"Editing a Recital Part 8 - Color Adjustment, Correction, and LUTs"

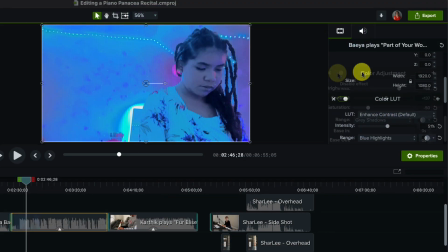12:38 Let's go back and turn off both of these effects so that we can see what they are actually doing.
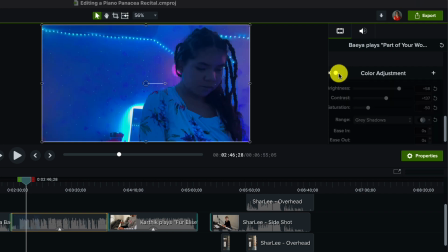12:43 So here's the color adjustment turned off. Again, her face is noticeably darker. And then here's without the color LUT. And again, it looks pretty good. But if you wanted to bring out more of her facial features, having these on does that.
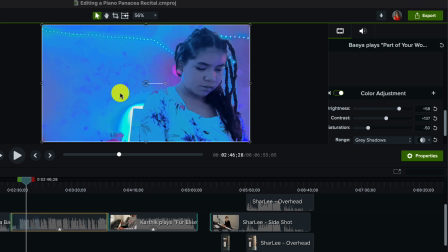13:00 But it also does create a fairly washed out background. So you kind of have to decide what your preference is and what's most important. Again, this was specifically meant to be shot the way she did. So us altering it this way is not necessarily better.
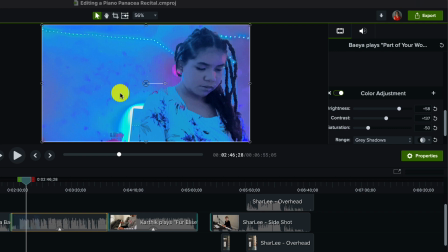13:16 But this will definitely be more valuable in those instances where you simply have poor lighting.
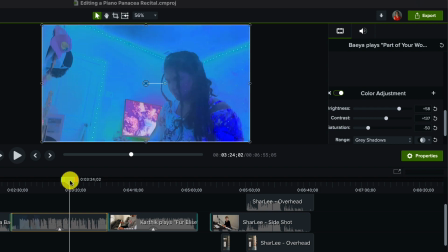13:22 But scrubbing through this, it looks pretty good. I mean, there is one thing with the TV, there's some color distortion happening around it.
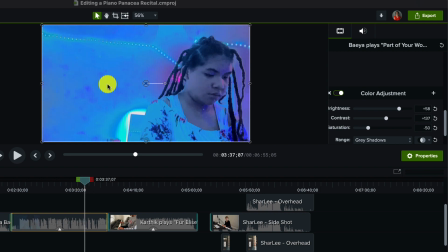13:30 And we can see some distortion here a lot more clearly as it moves through.
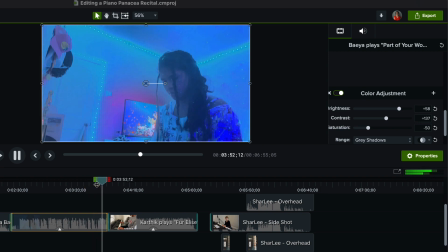13:36 Again, that might give it a magical look. That might actually be something that's desirable.
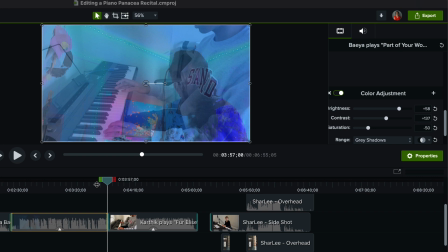13:43 That's certainly something that I wasn't going for, but it actually kind of adds to the magic of the piece. So sometimes as you're playing around with some of these effects, you may encounter something you never intended to encounter, but you find out it works better than what you were originally trying to do.
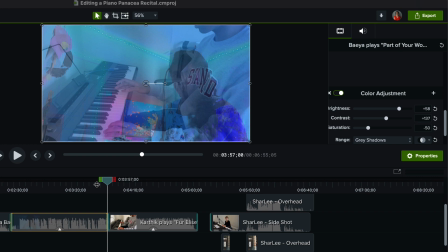13:59 So that can be half the fun of putting these recitals together, is as you're playing around with different effects, you find things that you can do or find ways to do things even better. And again, if you're not sure that you want to keep it this way, you can always turn these off,
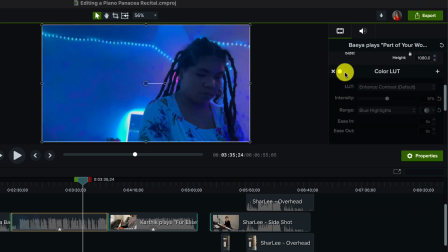14:14 but have them saved in there just in case you want to go back. So that's one way to do some color correction or some color enhancement. And again, it's up to your preference or to your student's preference.
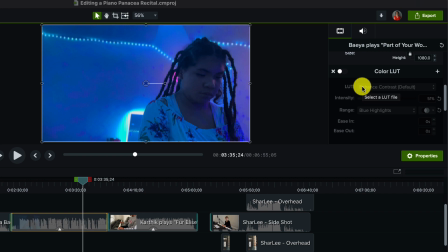14:29 So this is just something you'll want to play around with until you find something that works for you.